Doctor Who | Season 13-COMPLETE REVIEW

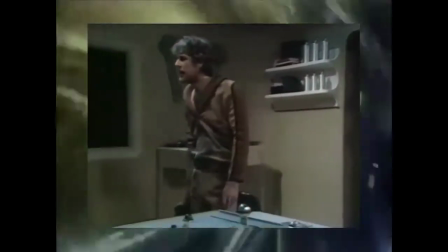Tony McEwan plays Baldwin, one of the first victims of Zeta Minor. His death scene for me is pretty effective, given that he is acting to nothing.
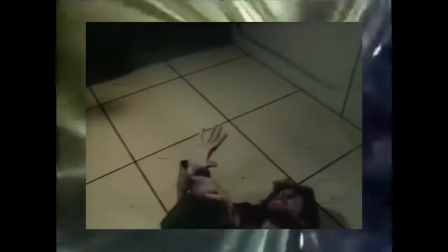David Maloney suggested to him that he play it as if he's been crushed to death, and for me it works, as the horror comes down to what we don't see.
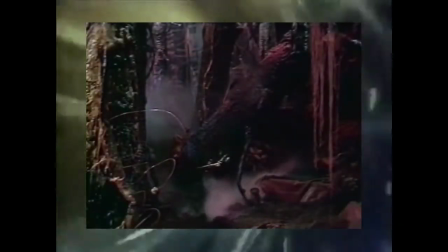The production values are consistently high throughout this serial.
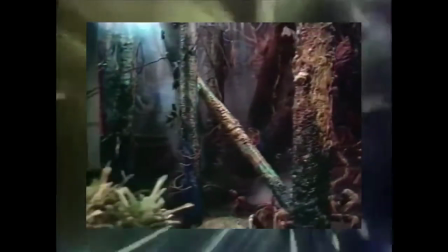Praise must of course go to the impeccable set design by Roger Murray Leach, who was a prominent designer during the Hinchcliffe era.
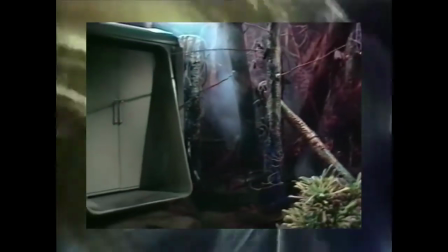The sets are utterly beautiful and look brilliant. You really feel like you've stepped into another world.
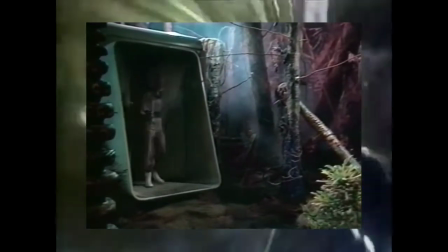It feels so alien after years of Doctor Who being predominantly earthbound. Shooting some of the sequences on film look fantastic.
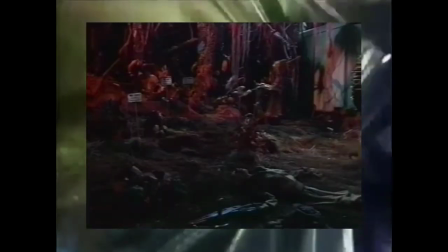It's almost like a movie. I do find it a shame that not all of the Zeta Minor sequences couldn't be shot on film, as it really ups the horror aspect.
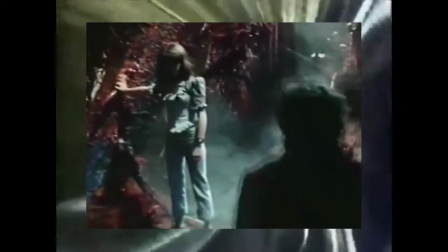The cinematography adds such a cold and horror atmosphere to the story but that's not to say that the cinematography in BBC Television Studio is bad.
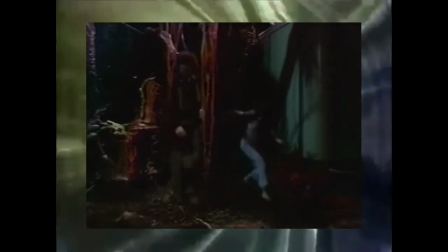The direction by David Maloney allows the colours of the jungle to pop on the screen and with slow panning movements we get to see the planet in full.
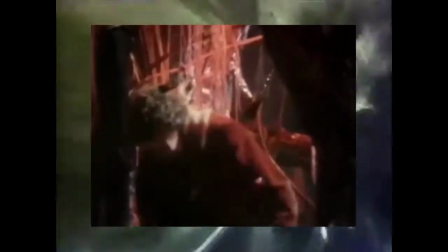Luckily it never feels dull or unappealing and is always a highlight for me whenever I revisit the story.
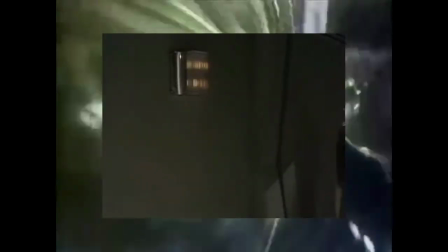The sets for the spaceship interior I do find a little bland and uninspired. It's like all the budget went on to the jungle sets.
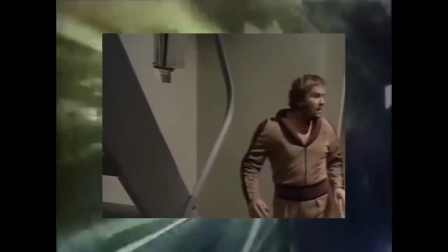However, it's nothing too distracting or disappointing for me as the conviction of the cast pulls it off.
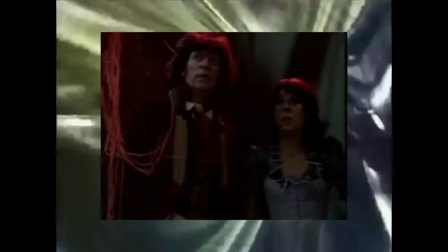The anti-matter monster effect is surprisingly effective. It appears at just the right moments and is built up perfectly.
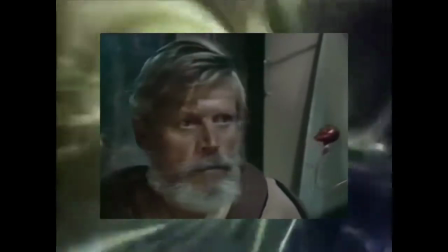Maloney keeps it hidden and invisible at the start of the story and when we finally see it, it doesn't disappoint.
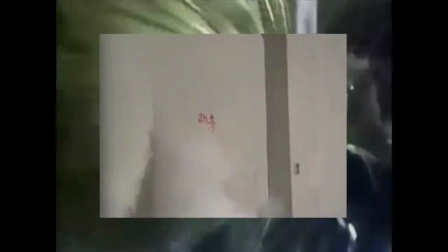The effect looks so seamless when it interacts with the rest of the cast and their reactions are really well done.
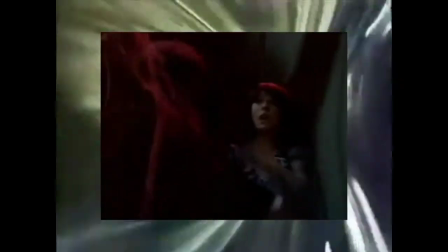While it may look garish by today's standards, it has to be remembered that this effect was all done without computers, which makes it all the more impressive for me.
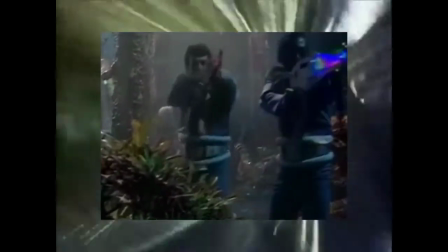The strobe lighting effects make up for the lack of laser effects on the gun and really bring more style to the picture.
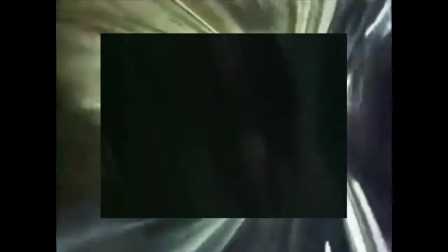The make up effects for the corpses are equally as terrifying.
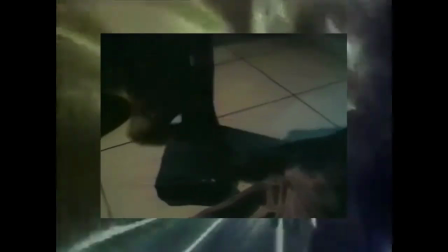The skeletons look so chilling and really ups the tension of what the antimatter creatures can do and why the minerals must be returned.
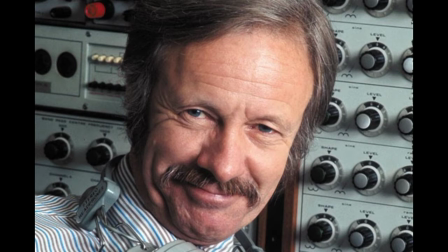After being absent for the previous two serials, Dudley Simpson returns as the in-house composer and provides with a creepy score that helps build the atmosphere.
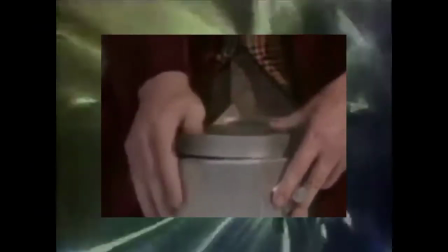One of my favorite tracks is when the Doctor discovers the antimatter in part 4.
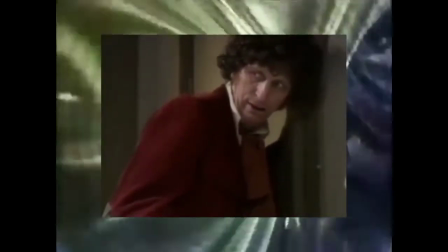The music is appropriately light and whimsical to add to the Doctor's curiosity, but becomes louder and more sharp when the possessed Sorenson confronts the Doctor.
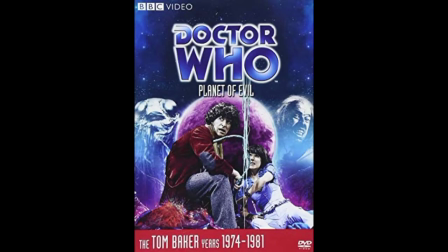Sadly, Dudley's music is not available as an isolated score on the DVD.
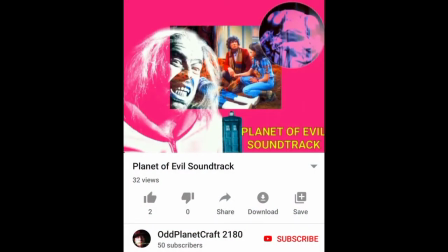However, you can find the soundtrack on the YouTube channel OddPlanetCraft2180, who has isolated the music from the main soundtrack. A link is in the description below and go have a listen if you're interested.
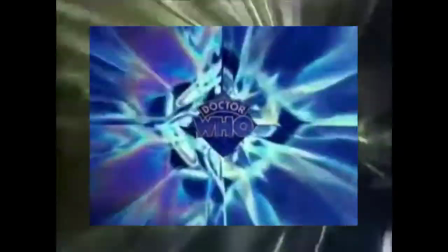Having not seen Planet of Evil in years, I was surprised by how well it held up over time.
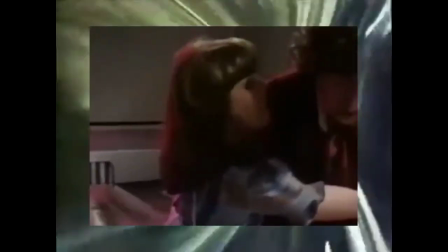While I don't think it's a classic story in the same vein as, say, Genesis of the Daleks or Pyramids of Mars,
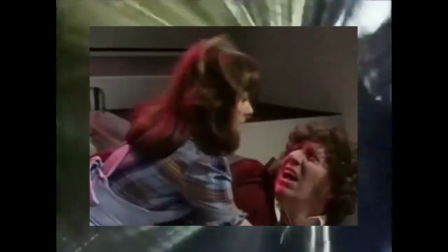I still think it's a solid Fourth Doctor story that should definitely not be overlooked.
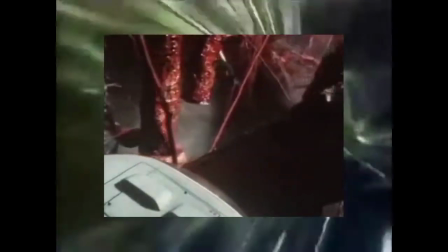It definitely feels like a serial where all aspects of the production compliment one another to bring us a solid four-part adventure.
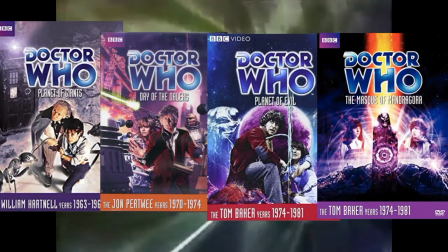When it comes to comparing Louis Marx's other work for the series, I think this will stand as his best for me.
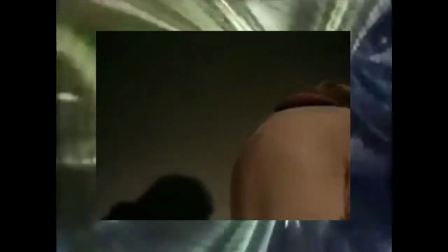There is threat and terror around every corner and the characters are constantly in danger, but the pacing is well handled so the horror is built up accordingly.
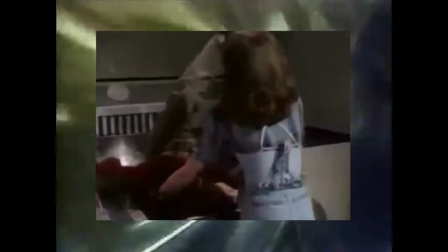Tom Baker and Elizabeth Slater are at the top of their game in terms of character and performance.
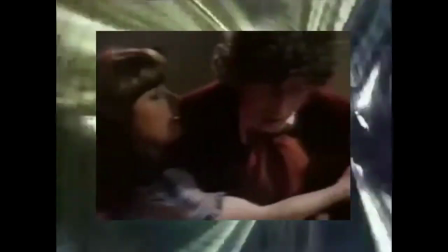They totally sell the danger that surrounds everyone and everything.
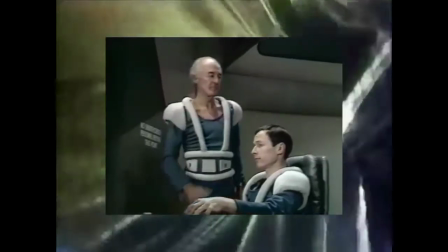If I do have criticism, it's that members of the crew are bland characterisation-wise, but that's not to say that they are all bad.
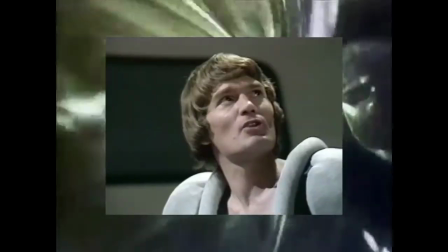I really enjoy the characters of Sorenson, Salamat and Vysinsky, though Prentice Hancock has come under criticism in certain reviews for being unlikeable and wooden.
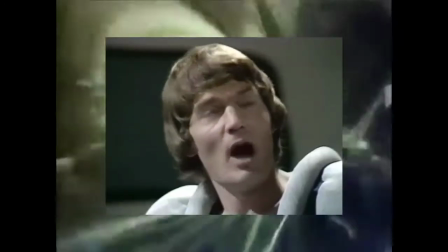Me personally, I feel he gave a good performance,
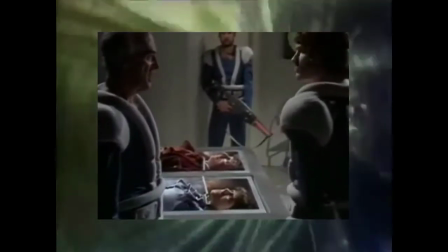and his ruthlessness as a commander just makes the story feel all the more unsafe for our protagonists, and I don't think that there is a weak link within the cast.
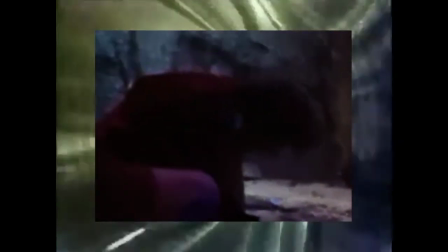I do think keeping Sorenson alive at the end was a good idea.
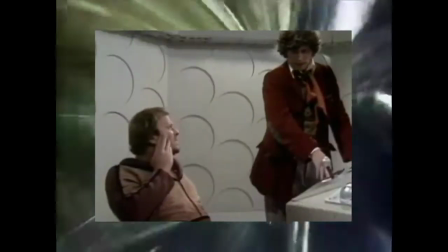He's not an outright villain so him being returned to our universe feels justified as he only succumbed to the demons of Zeta Minor rather than of his own accord.